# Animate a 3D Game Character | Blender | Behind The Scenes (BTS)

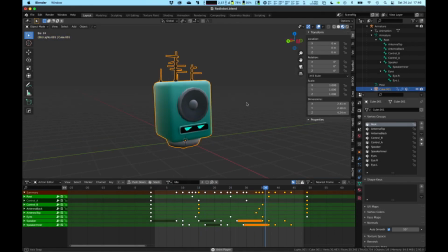Hi there, it's Ralph. In this video I will talk you through the process of animating this character. This is the last behind the scenes for RadioBot.
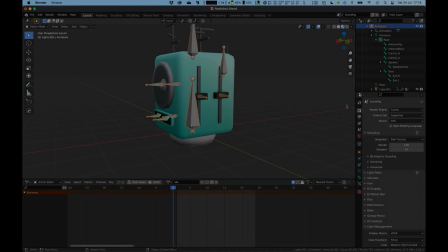I would love also to get your feedback, so please let me know in the comments if you enjoy these behind the scenes videos and what you would love to see next about Unity and Blender.
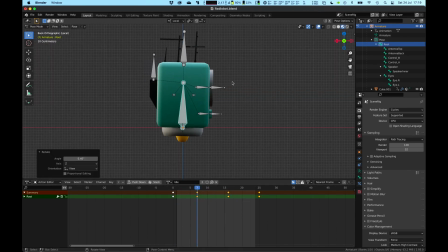Great. For the animation, I'm going for one idle animation and one wake up animation.
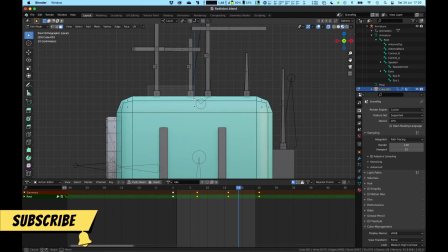I restarted the idle animation several times from scratch because, well, I'm not a professional animator by far.
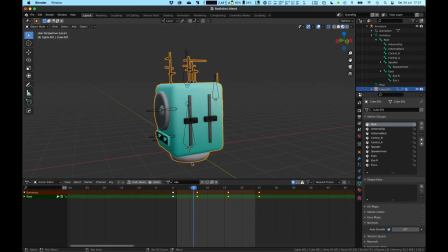However, I learned a few techniques that I would love to share with you.
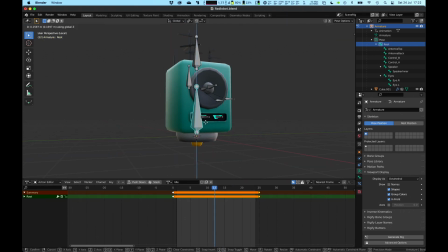I started by setting the animation to 24 frames, but later increased it to 48 to make the movements longer and so slower. The most important detail is probably the fact that the animation must perfectly loop, so the first and last frame have the same keyframe set.
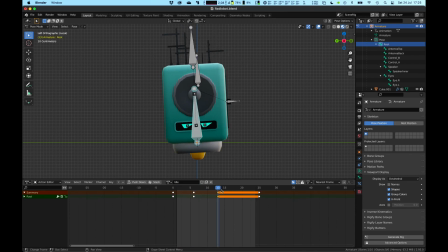If they are not identical, the brain will directly pick it up and see that something's wrong. Then I keyframe the main poses, those are the largest bones that make up most of the animation. I start large and then go into the details. So first the general movement, then I introduce some more rotation, and then I tweak each pose a bit more.
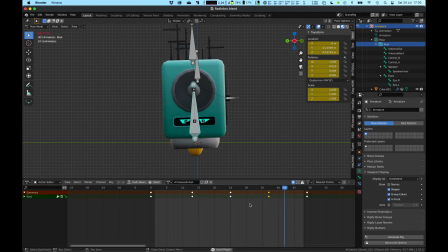When I'm satisfied with the general animation, then I can go in and animate what is called the secondary actions.
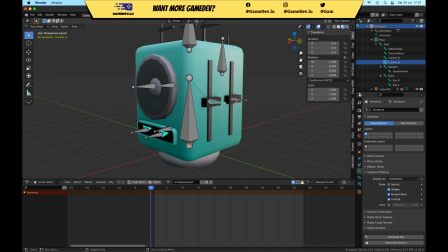Those are the antennas, the button, speaker, and the eyes. All those elements help sell the complete animation.
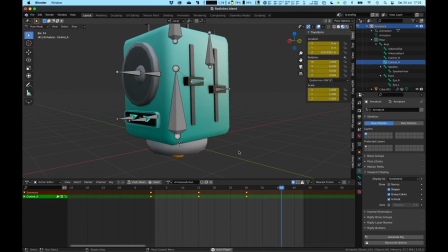For this animation, I animate the secondary actions to follow or react to the overall direction of the animation.
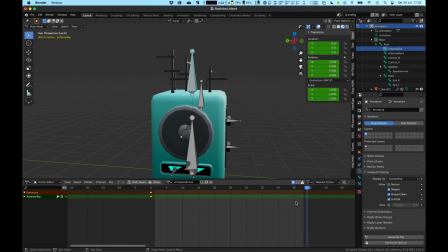For the wake up animation, which might be used when the robot simply powers up, I apply the same technique.
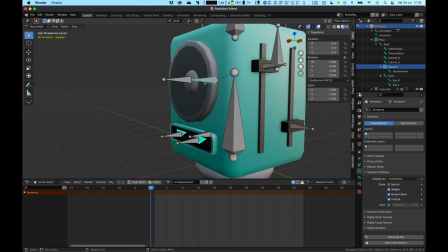First the main body movement, then the details. Alright, this behind the scenes was very short,
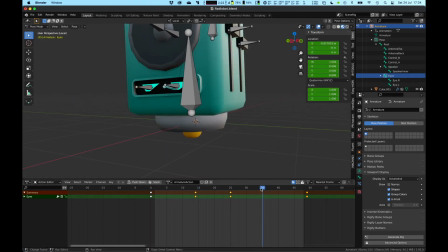but it was important to finish this series of videos and show you all the steps involved in creating a 3D game character in Blender.
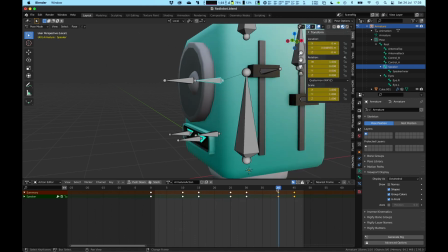I'm not hiding you that characters are tough. I enjoy learning about it and hope you also learned something.
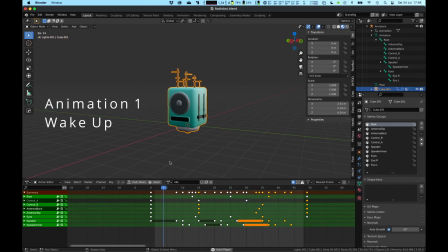Please subscribe if you're enjoying this channel and make sure to hit the bell to get notified every Wednesday when a new video comes out. With that being said, I thank you very much for watching, keep it up and see you next time.